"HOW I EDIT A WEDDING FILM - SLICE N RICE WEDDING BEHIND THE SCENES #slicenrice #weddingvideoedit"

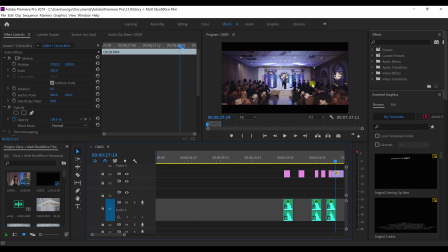(12:12)
It's nothing but speed ramps and motion blur into the ceremony with slice and rice, and then I put some image overlay of some embers, and it has some smoke with it, and then I try to tie it in with the smoke from the reception.
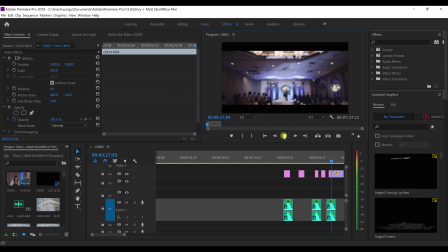(12:29)
So let's watch this again. Boom. Some smoke, embers,
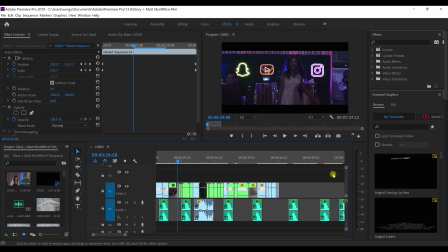(12:36)
and then this is just a series of keyframe scale-ins that are only like about 3 frames each. So 1, 2, 3, 1, 2, 3, 1, 2, 3, 1, 2, 3, 1, 2, 3, 1, 2, 3, with some motion blur.
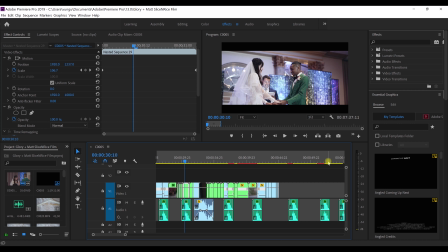(12:53)
And here I'm going to go with movement. So it's just going, moving shots going forward. Now I'm trying to associate what's really apparent in this shot is Gloria's dress.
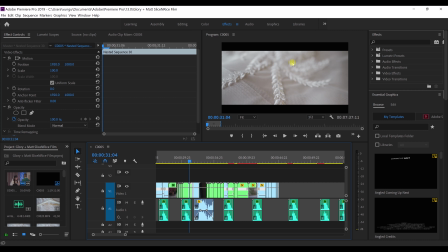(13:08)
So immediately I just wanted to just do a hard cut into the dress, a close up of the dress, and it goes up
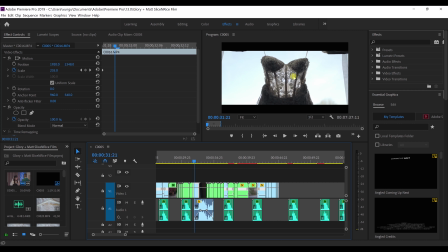(13:17)
into like a more detail shot of the dress at the beginning of the day. And then into Glory, because, they're prepping. Glory's not in the dress yet. So there's Glory and her friend.
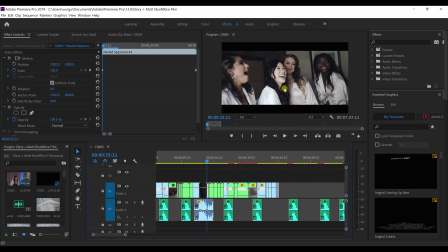(13:31)
And then there's just bridesmaid shots. Just the way it looks kind of seamless is because all these shots are moving forward.
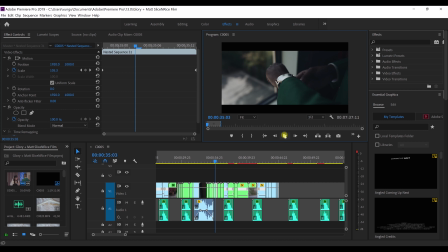(13:44)
They're moving forward. And this shot is also moving forward. And these are all shots moving forward.
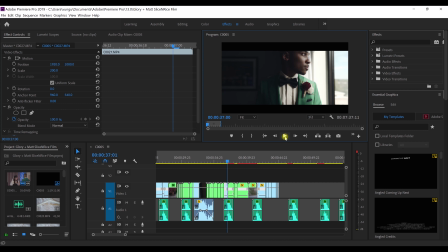(13:52)
And then here is just like a simple speed ramp into behind the lamp into Matt. So it seems like it's very seamless, but it's a pretty simple,
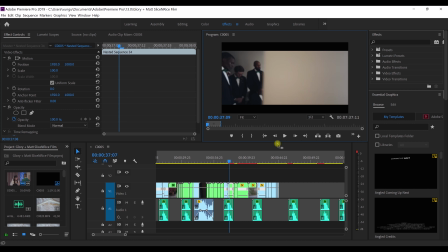(14:10)
just the speed ramp to this and the movement from right to left makes this shot work, this transition work. And then here it's just a push in. And Matt is wearing a green suit.
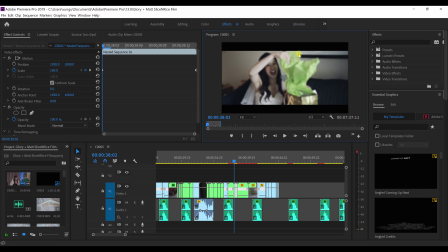(14:26)
Next shot is, of course, a green tissue from the gift.
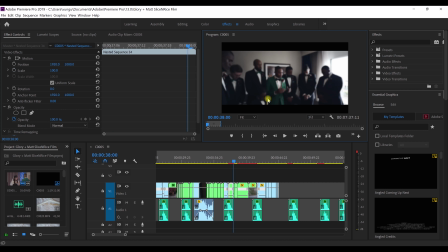(14:32)
So this transition won't work as well if there was no color relationship. So I'm really trying to play with movement, play with colors to associate one clip to the next to make it more seamless.
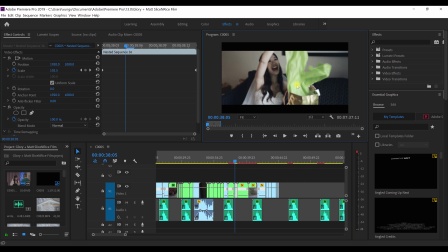(14:49)
And then this shot, she is throwing the tissue upwards. So the next shot, we have green tissue And now we have green Matt's
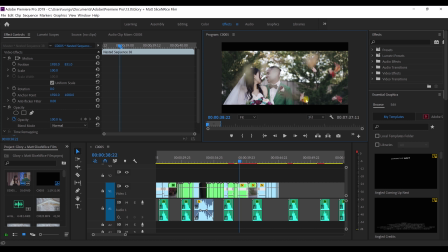(15:05)
suit. And then now we have green leaves. Or not green leaves. Now we have leaves going up just as the tissues are going up. And that creates a seamless transition. Of course, it's a slight speed ramp and the motion blur. And then the next, so I reversed it to make the leaves go up.
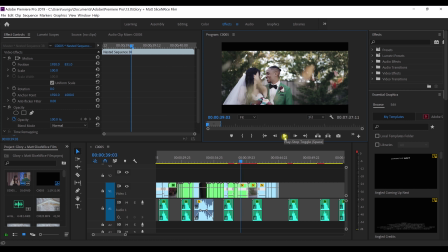(15:23)
And then I reversed it again just to match the music. And I had it go back up. So let's see here. And then the next shot is the same clip but wider, and with the leaves going up.
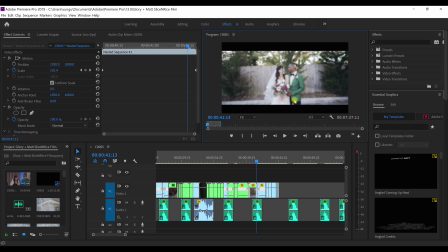(15:37)
And then this is speed ramps. As you can see, towards the end of this clip here, I start adding in some smoke overlay to tie into this smoke going upwards. And then, because we're back at the reception, I went to the neon lights and the
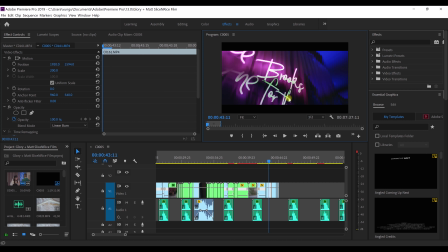(15:58)
this is just matching the beat. So I just did like a quick overlay of the same clip, fast forwarded to where there was Brooks, but it's just still going through, and that same Brooks is here again. So it's just I'm just doing
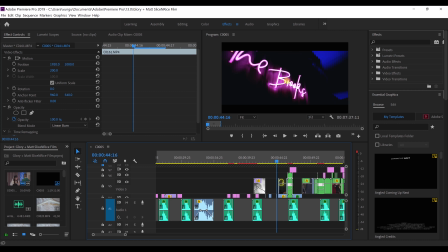(16:17)
clip overlay of the Brooks letters and just doing some typical script. There's no After Effects in here. There's no like transition presets. This is all done manually in Premiere.
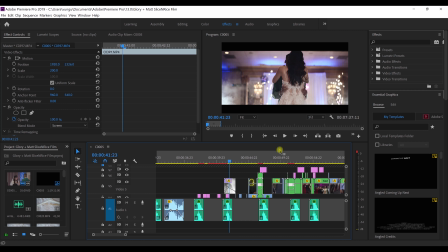(16:31)
And all of it is just to match the beat.
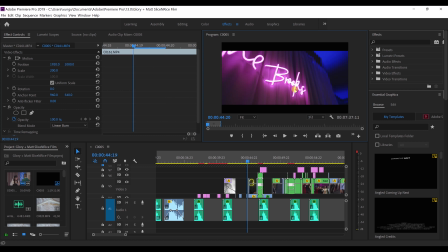(16:36)
And in the theme of neon lights, I just did a quick screen transition from Brooks to the YouTube. And here's when things get kind of complicated where... So this seems like it's very intricate, but it's not.
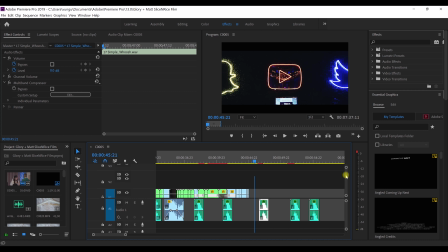(16:51)
It's just pretty much... I'm trying to figure out how to explain this, but I just copied the YouTube logo over top of each other, and I did different overlays.
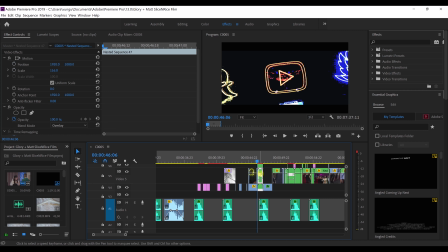(17:10)
As you can see here, this is the first clip,
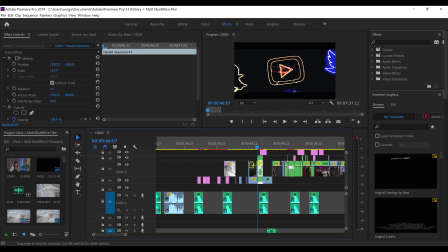(17:14)
and I just really just played around with it, and then I resized one clip, made it larger than the others to make it look like it's zooming in, but it doubles up, and then and I just had to go back, and then
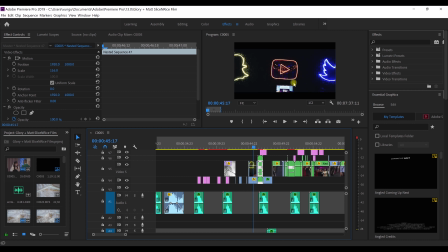(17:29)
so hard to explain, but this clip is going forward, and then I just copied it, reversed it, overlaid it a few times, try to make it look differently by doing different overlay effects.
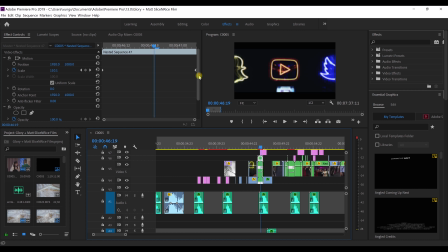(17:45)
As you can see here on this clip, I believe this clip, I did a soft light effect on this clip. So it's like about 3 clips of the YouTube logo put together to create that effect. And then this, so right here is when the clips change.
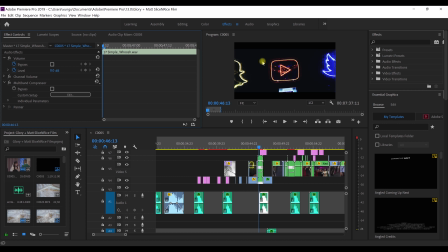(18:04)
So this is an actual clip of focusing on the YouTube channel logo. But then this clip is a completely different clip. This clip is actually a clip of Gloria and her dad dancing. But what I did was I like zoomed it in like crazy and then did a scale out of it.
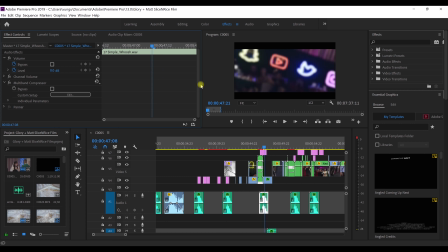(18:22)
So these 2 clips are completely different, but the way I figured I transitioned them is just to find a clip that had the YouTube somewhere and then just kind of did like a scale out. There's like, again, this is not After Effects. It's just straight in Premiere Pro. No
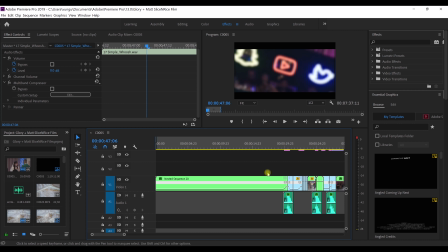(18:40)
presets used. And just to watch it again, what I'll do is I'll actually turn off the music because I did have to put some sound design
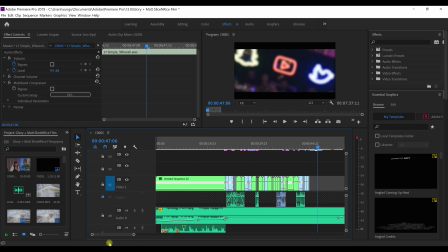(18:54)
in the edit to drive home some of the transitions. So I'm gonna play it here without any music or voice audio, just sound effects, and hopefully this plays out. Hold on.
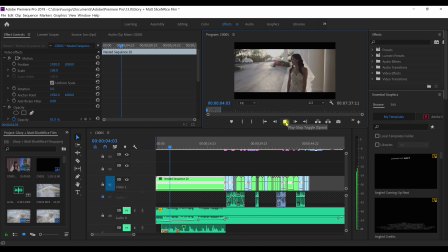(19:14)
Supposed to mute that. So this is just street sounds, birds, just to have that nice outside feeling with the sun.
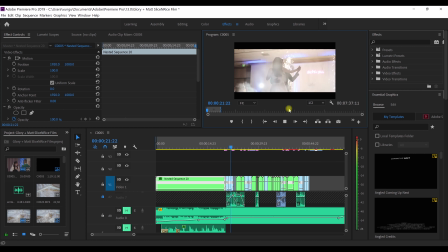(19:33) Put your hands together for Slice and Rice, ladies and gentlemen. Make some noise for them. That's
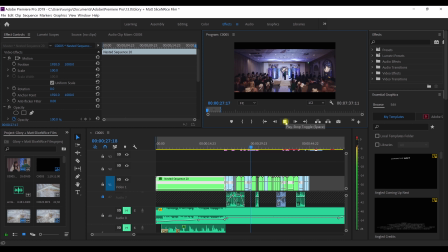And I pray this in your holy name, Jesus. Amen.
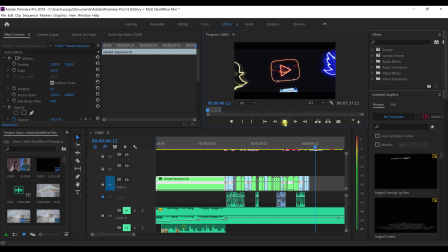All right. So yeah, there's some sound design involved. You may not hear it because the noise is really loud. I mean, the music is really loud, but it's there. And here is another. This is just a simple mask transition.
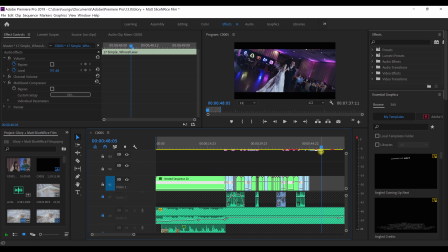(20:16)
I'm gonna go frame by frame.